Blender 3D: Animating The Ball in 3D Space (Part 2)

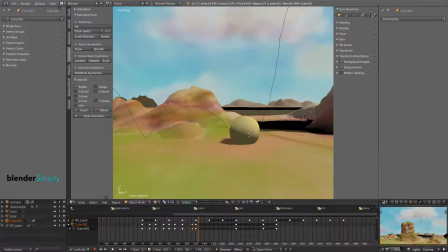[4:14]
As the ball hits the ground here, we'll distort it slightly to show a rolling motion.
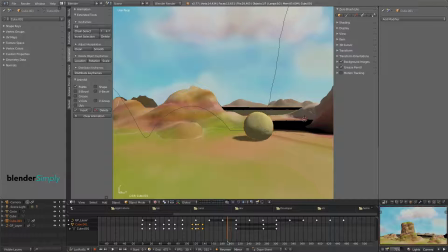[4:34]
At this point, when the ball is just preparing to jump, we'll distort the ball backwards as though winding up for a pitch.
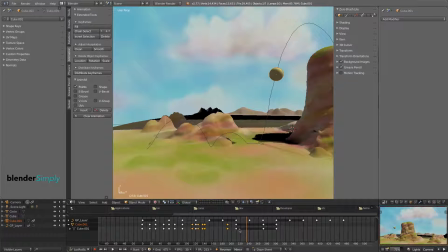[4:53]
As the ball reaches a position about halfway up to the peak of its arc, we'll stretch him extremely, showing speed and power.
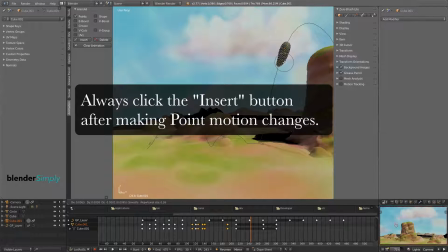[5:06]
Make sure to press the Insert Keyframe button to register these changes.
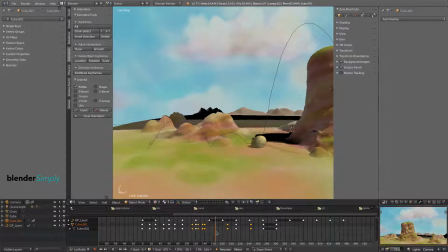[5:13]
As we change our view position, we can see that the line of his jump is slightly out of whack.
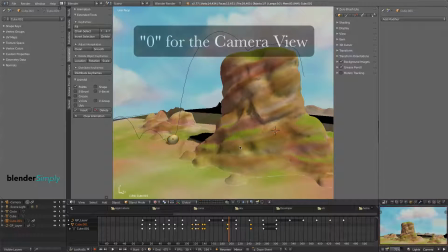[5:19]
We need to see this from exactly the camera view. Press 0 on the keyboard to get that view.
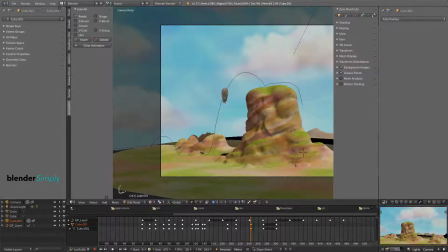[5:26]
This is very easy to correct. Simply press Tab on the keyboard and then stretch the ball into its proper position, making sure to press Insert Key. At a lower position in the jump, this also needs correcting.
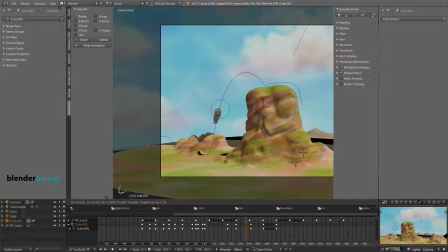[5:46]
Since we're now sure we're in the camera view, all of our changes are guaranteed to be the right ones. As the ball is about to land on top of the boulder, we'll need to distort it backwards slightly to show speed and motion.
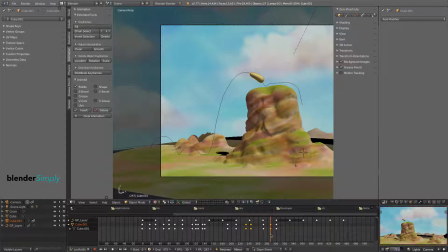Right after the ball lands on the top of the boulder, we'll need to create a squash effect. This will also require a slight hold, because we don't want the ball to be moving as it's squashing.
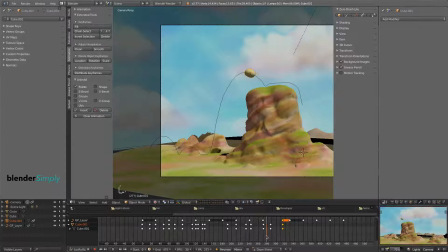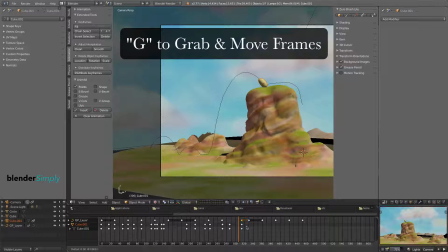[6:28]
We'll simply select this frame, press D to duplicate it, and then drag it to the left to produce the hold.
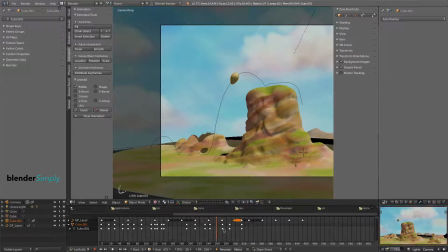[6:36]
Then, find a frame where the ball is in its normal shape, press D, and duplicate that and drag it forward.
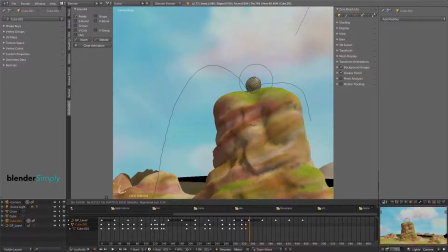[6:48]
From this point, the ball will do a slight rolling motion, so we'll just add some minor distortion as it moves. Keep returning to object mode by pressing Tab. This also updates the point changes we're making, providing us with a shaded preview.
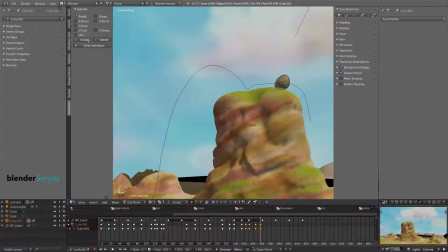As the ball approaches the precipice of the boulder, we'll want to produce another hold so that he can stretch his neck out and see what lies below.
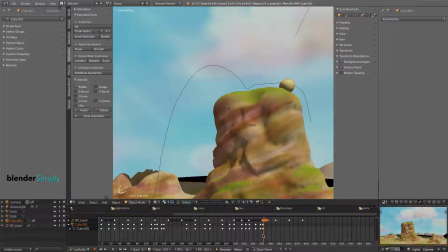[7:26]
Here, we simply select and then duplicate a position frame and drag it into a new position. Press B to box select these frames and then move them out of the way. At this point in time, we'll begin the neck stretch.
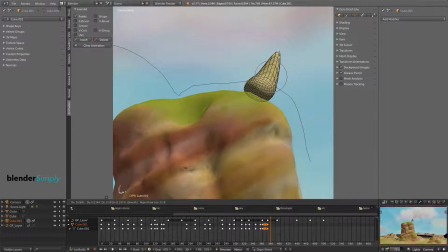[7:46]
Use the scroll wheel to scroll the influence way down, providing a more pointed appearance.
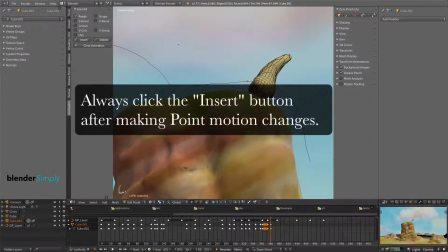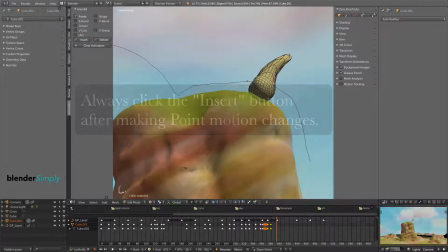[8:02]
Having produced this initial stretch, we'll now stretch him even farther so that he can see the bottom of the boulder,
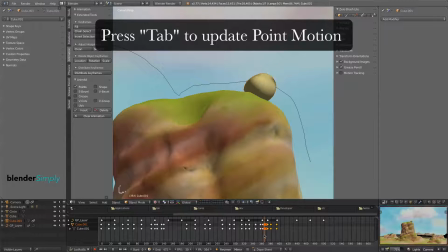[8:09]
causing him to recoil in horror at what he sees.
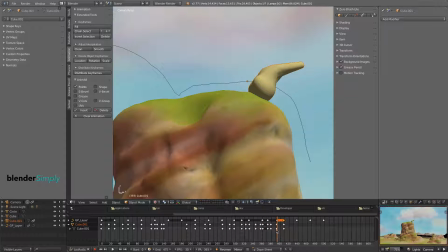[8:15]
By duplicating and then repositioning a frame, you can place it over an existing frame and it will replace it.